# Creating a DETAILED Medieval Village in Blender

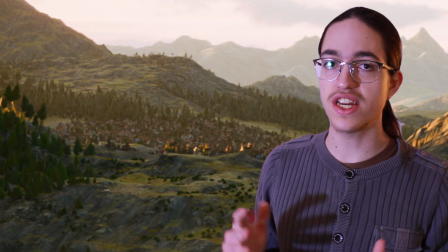(0:00)
About a month ago I created this castle scene which had a little medieval village in the background. That up close looked like absolute trash.
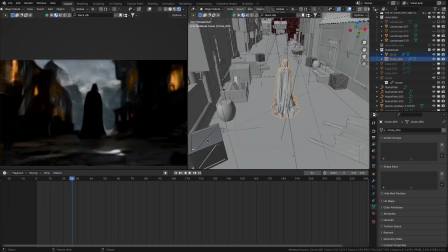(0:06)
So in this video I'm gonna try to redeem myself by creating an actually good looking detailed medieval village in Bender.
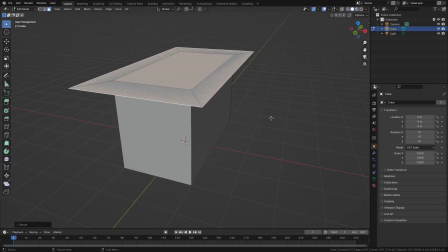(0:12)
For that I first have to make some house. So I'll start by modeling the basic shapes and adding more detail little by little until it's done.
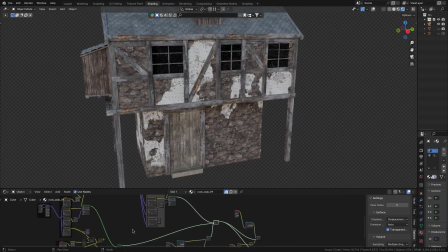(0:18)
Then for the textures I'll just mix a few different rocks and plasters together as well as adding some more variations in dirt using some noise textures and an ambient occlusion node. Just to further reduce that textured look. After that I just need to texture the other parts as well and the house is done.
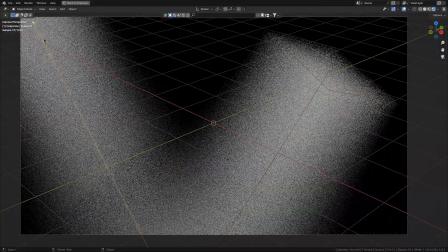(0:32)
But now I'm kind of realizing that because of the type of lighting I plan to do for the scene you're not gonna see any
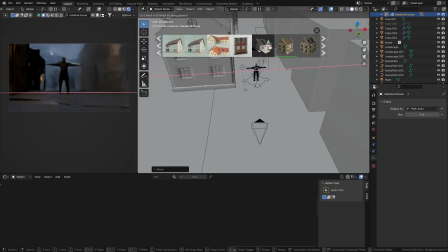(0:37)
of the details in the houses anyway so I think for the rest of them I'm just gonna use pre-made assets. But speaking of lighting for this scene I want it to be the main attraction. So to achieve that the plan is to have the foreground and character lit by warm fiery tones but still keeping
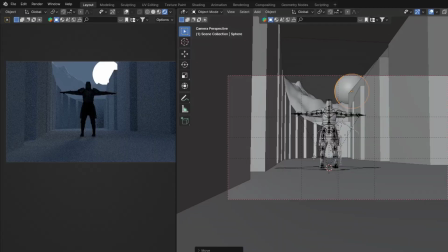(0:51)
them dark which will then contrast against the background which I will keep in brighter cooler blue tones.
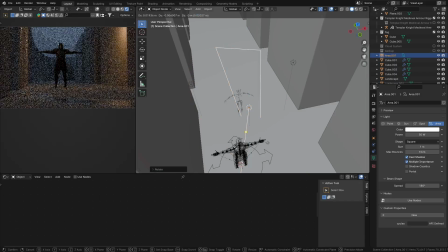(0:56)
Then to draw the eye to the character I'll add a bright rim light from the right side which we'll just pretend is the moon.
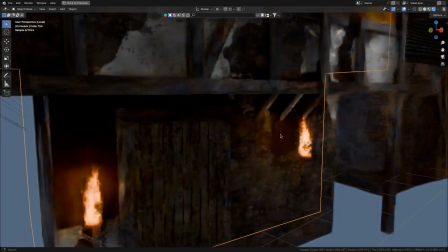(1:02)
Also to give the warm tones a visible source I'll add some torches to the scene as well. After that the next step is the ground material.
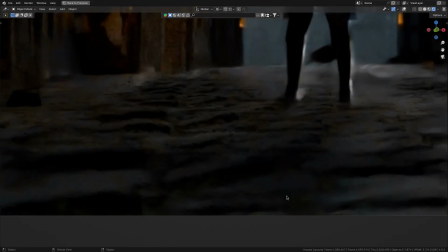(1:08)
I think cobblestone feels kind of medieval so I'll use that. On its own it kind of feels too clean and boring though so to ground it up I'll add a few dirt and wet spots in the mix.
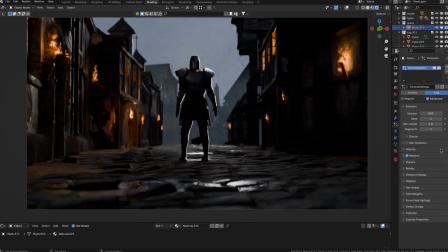(1:17)
Additionally because I feel it's still missing something I'll add a bit of grass.
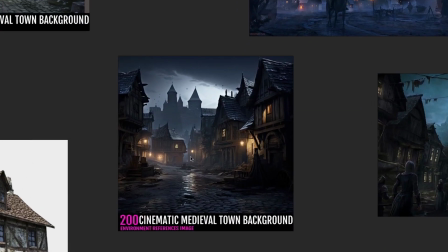(1:21)
Now if we look in the references we can see that there usually is a lot of clutter laying around on the sides of the road.
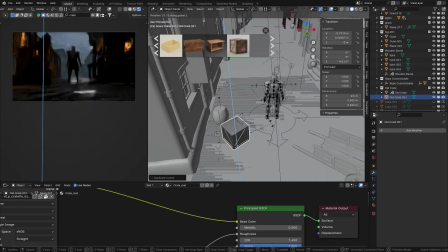(1:27)
So to replicate that I'll add a few barrels, wooden crates, maybe a few wheelbarrows as well. And yeah, in my opinion that looks good. So now we just have two more things to do before the scene is done.
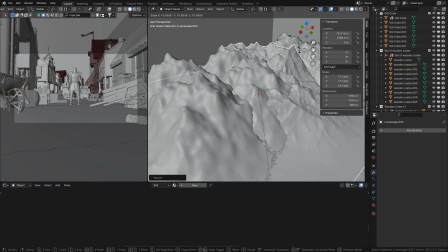(1:37)
The background and the character. So let's start with the background. First I'm gonna add in a few mountains and put the material I already had for the mountains in my castle scene video onto them.
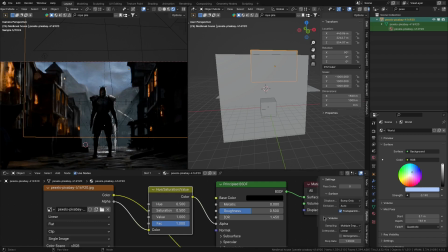(1:46)
I mean if it ain't broke, don't fix it. Afterwards I'll once again add an image of some clouds behind the mountains as well as adding a few cloud cards in front of them to add a bit more depth.
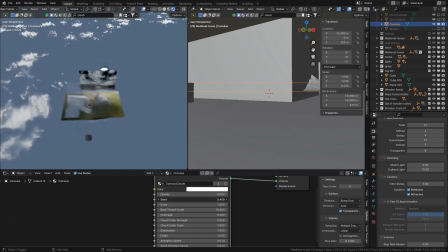(1:54)
Initially I tried using my own procedural cloud setup for this but because of the stylus lighting that didn't really work. But yeah now the background is done so let's move on to the character. And I don't have much time left at this point only a couple of hours but still I don't just want to use a pre-made one because it's like the main focal point.
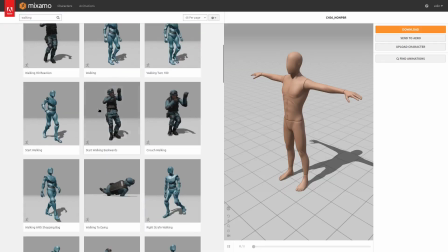(2:11)
So what I do is I'll download an animated character off of Mixamo and just close it in
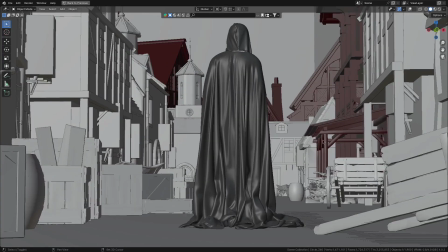(2:16)
a cloak I'll model myself which will then fully cover him up and hopefully make it my own.
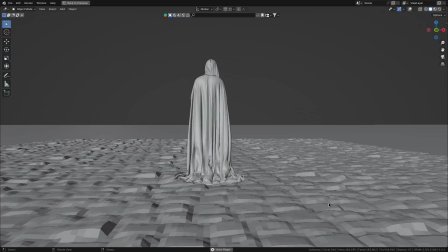(2:21)
One funny thing about this though is that the only animation that kind of had the vibe I was going for was this dude just walking around texting. Very medieval. But yeah, now I just have to model the cloak, which is a bit of a problem because in the past I've always really struggled with modeling clothes.
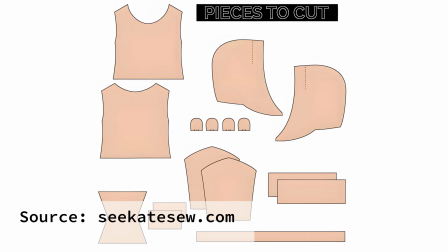(2:35)
So I looked around a bit and found out it's pretty common to use cut patterns made for actual real life sewing and use them in Blender. The problem with that though is that I just don't understand them. So I'll go one step further and look up actual sewing tutorials which actually work really well in my opinion.
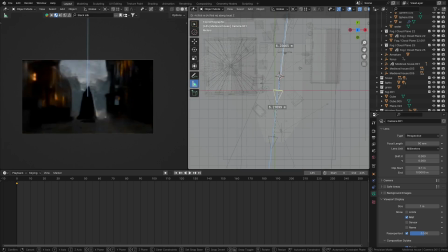(2:51)
After that I'll just put a dark silk material onto it and animate the camera. And now I'm done which means we are ready to render. I only have a GTX 1650 though so if I want to finish this in time and still have a clean render at the end I'm gonna need
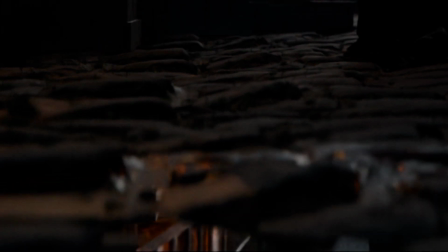(3:03)
to use my temporal animation stabilization node group because it can take a flickery render like this to a clean one like this.
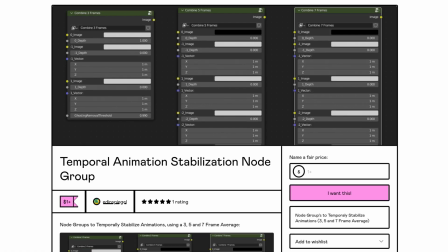(3:09)
And by the way if you want this node group as well then it's available for just one dollar on my gumroad. The link will be in the description.
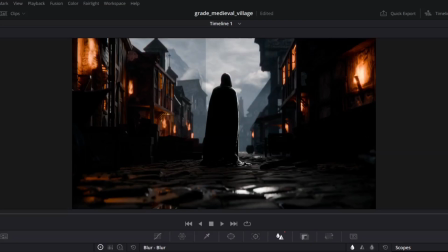(3:15)
But yeah, now after adding a bit more mist and some color grading, here is the final video.